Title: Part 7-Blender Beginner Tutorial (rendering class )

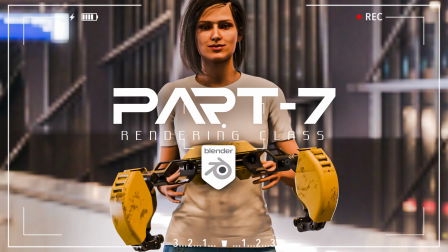[0:00]
What's up, Blender artist? We are in the final part of Blender Beginner's tutorial. I see a lot of our brothers watch my tutorials and send their artwork to my page. It makes me feel so proud. What can I say? Okay, like I already said, this is going to be the last episode of Beginner's series.
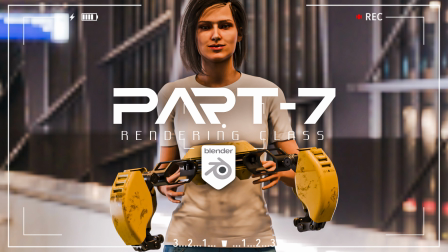[0:17]
We are in the rendering class, and I'm going to be your teacher for this class.
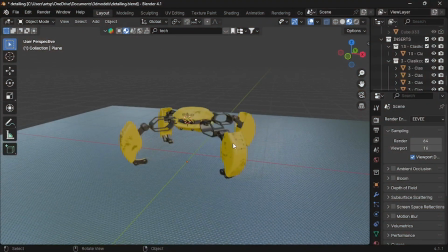[0:23]
This is the setup we made in previous tutorial. You can access all tutorials by going down the description.
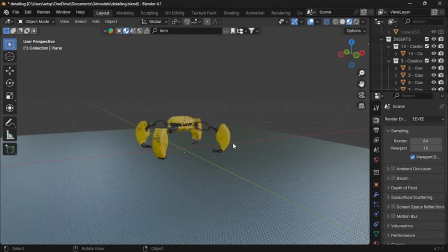[0:29]
To preview our model in render view, you need to switch to render mode. Right now it's dark, but not completely black.
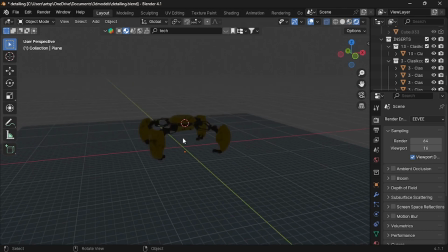[0:35]
The reason why it's murky, because we lack of lighting. What we need is a light. Press Shift A and select light. Here we have four different options. Let me pick sun.
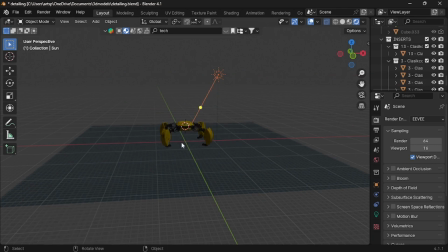[0:45]
This type of lighting will perform like a real world sun. Next, we have a plane.
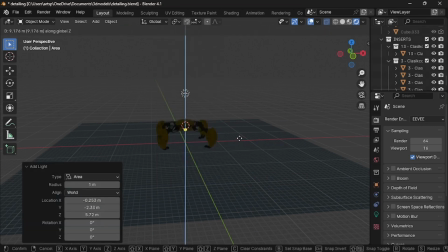[0:51]
This light will mostly uses for photo shoot or studio light. We discuss a lot about lighting in upcoming videos.
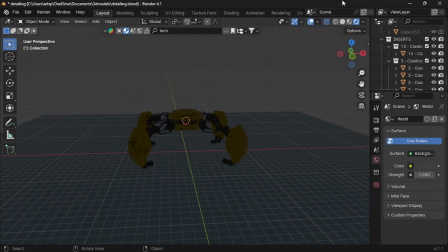[0:58]
What I recommend for beginners is to start using HDRI. For that, I split the screen into half.
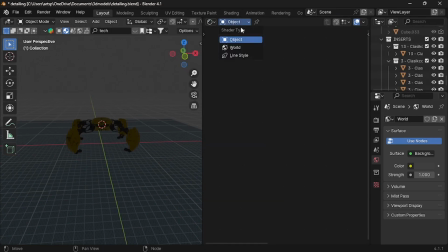[1:04]
Left tab would be shader editor. Default it selected to object. We need to change it into world. Now this is the node which gives us a light. By increase it, you can notice our scene starts brilliant. This gives us unrealistic light. To set up HDRI, first thing you to do is to install the Node Wrangler add-on to your Blender.
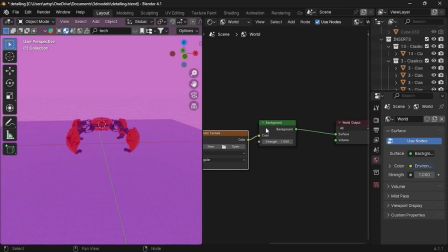[1:23]
Now select the background and press Ctrl T to add these three nodes. Last step is to open your HDRI to the image texture node.
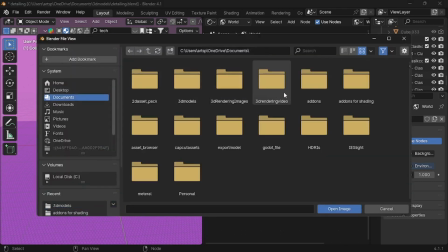[1:32]
So press open button and navigate to your HDRI file. I have downloaded few HDRIs.
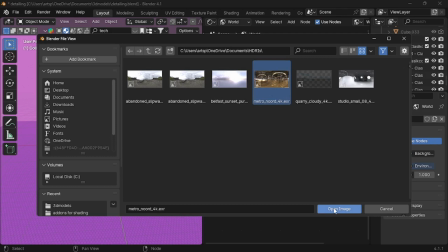[1:38]
I'm going to use the Metro Nord. You can download the HDRI from the video description.
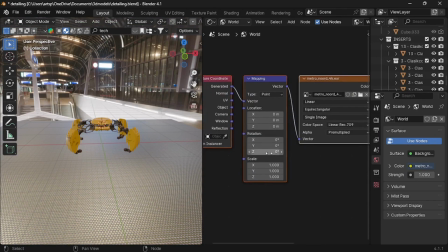[1:44]
Now you can rotate the angle by the help of mapping node, or I'll show you another way.
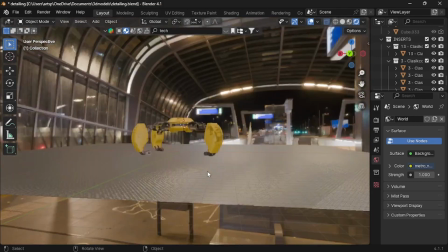[1:48]
Next, you need to follow a rule if you're using HDRIs. You need to find brighter area and move your scene depending on its direction.
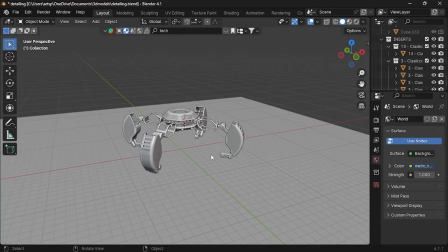[1:55]
But before that, we need a camera. Press Shift A and select camera.
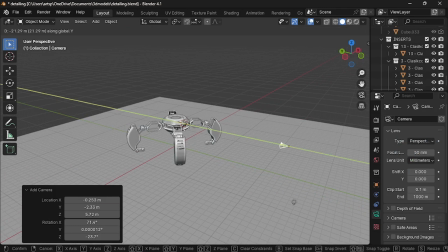[2:01]
This is the most important part. I want your attention. It's painful to move your camera over and over to capture your model.
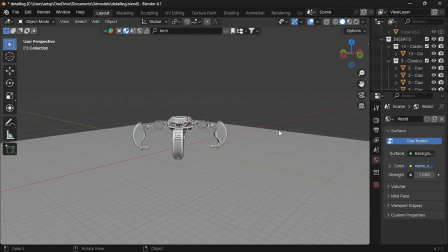[2:07]
I'll teach you different method. Add camera as we done before. Here's the secret.
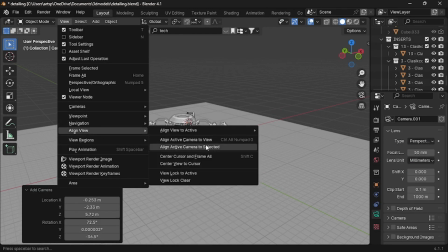[2:12]
Now, you to find the best angle for your scene. Let me choose a slight top angle.
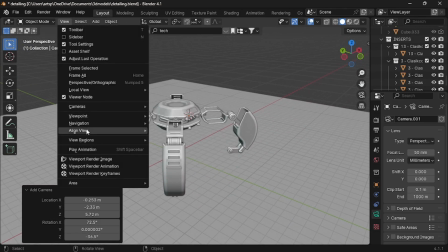[2:19]
Next, click the view and select align view. Then, select align active camera to view.
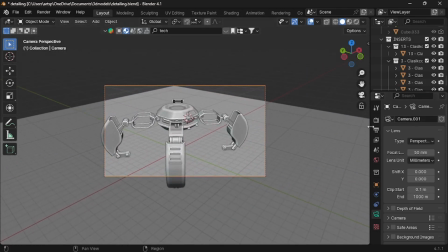[2:24]
This will automatically detect the current angle and place the camera to that position. For the image resolution size, it would be 2560 into 1080 pixel.
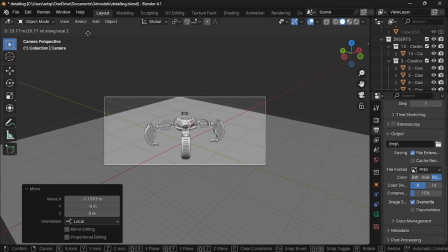[2:34]
Let me bring the model inside the camera. Now increase the floor size until it's covered the entire image size.
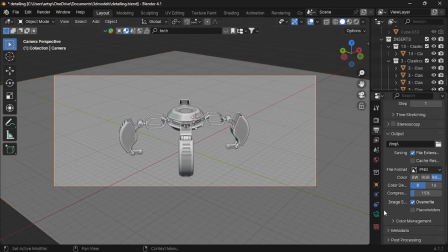[2:40]
To make the view look cinematic, we need to increase the focal length, something like 200, or you can go more than me.
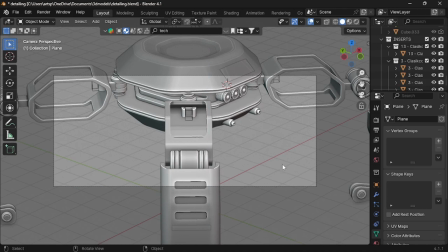[2:48]
Now move it back by pressing ZZ and capture the full model.
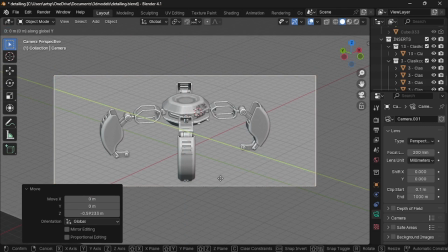[2:53]
I don't like to present the model in middle. What I can do is to move the camera slightly to right side.
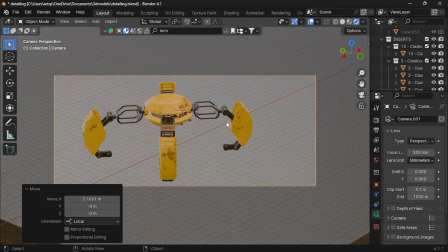[2:59]
Why we are doing this is to create dimensional view, and also we place a character on right side.
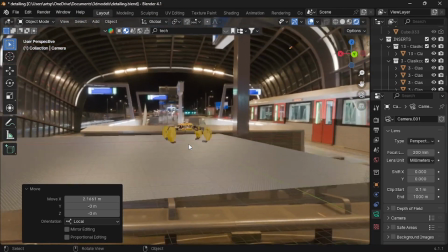[3:05]
Next, go to render mode. Let's see the rule. Right now, the model is facing at the low light position, which looks bad in final render.
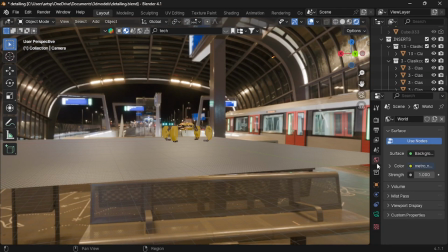[3:12]
To prevent the situation, go to world property. Expand the color, and again, expand vector.
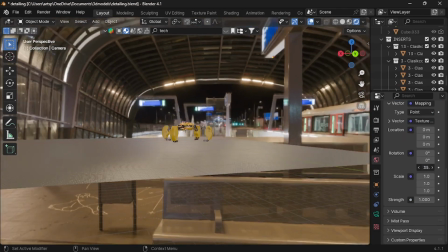[3:18]
Now, under rotation, change the Z-axis rotational value until the model facing bright area.
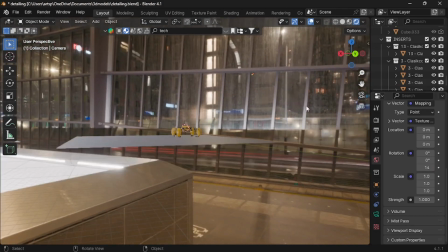[3:23]
The camera always placed behind the brightness.
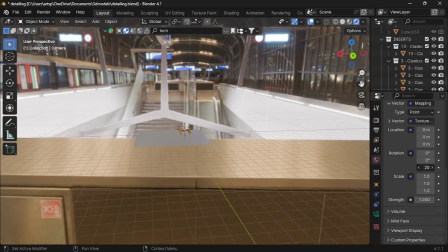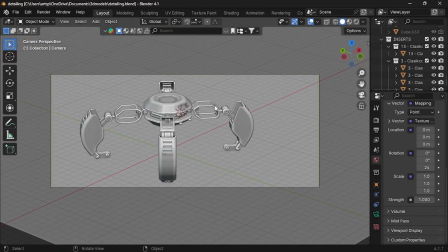[3:34]
Next, to define how big our model is, either we place a small or big object next to it. So this is a mini robot. I'm going to place a human being. Go to Blender Kit search tool and type human.
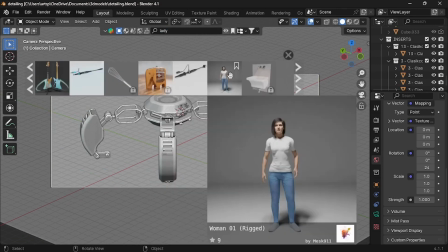[3:47]
Here you can select any one of these. I found this is cool and also free model.
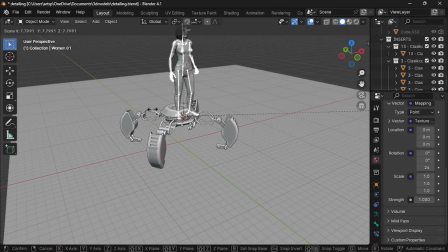[3:52]
Just click and import to your scene. Let me scale the lady model and move it right side.
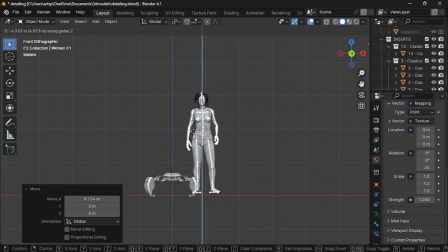[3:59]
Make sure that the lady is standing on the floor. Not floating in the air, also not overlap with floor.
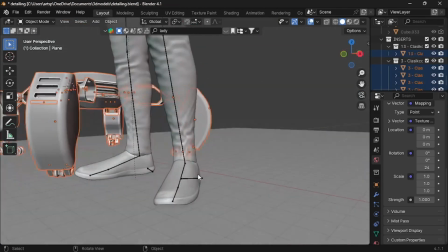[4:05]
Let's see how it's look in camera view. Great!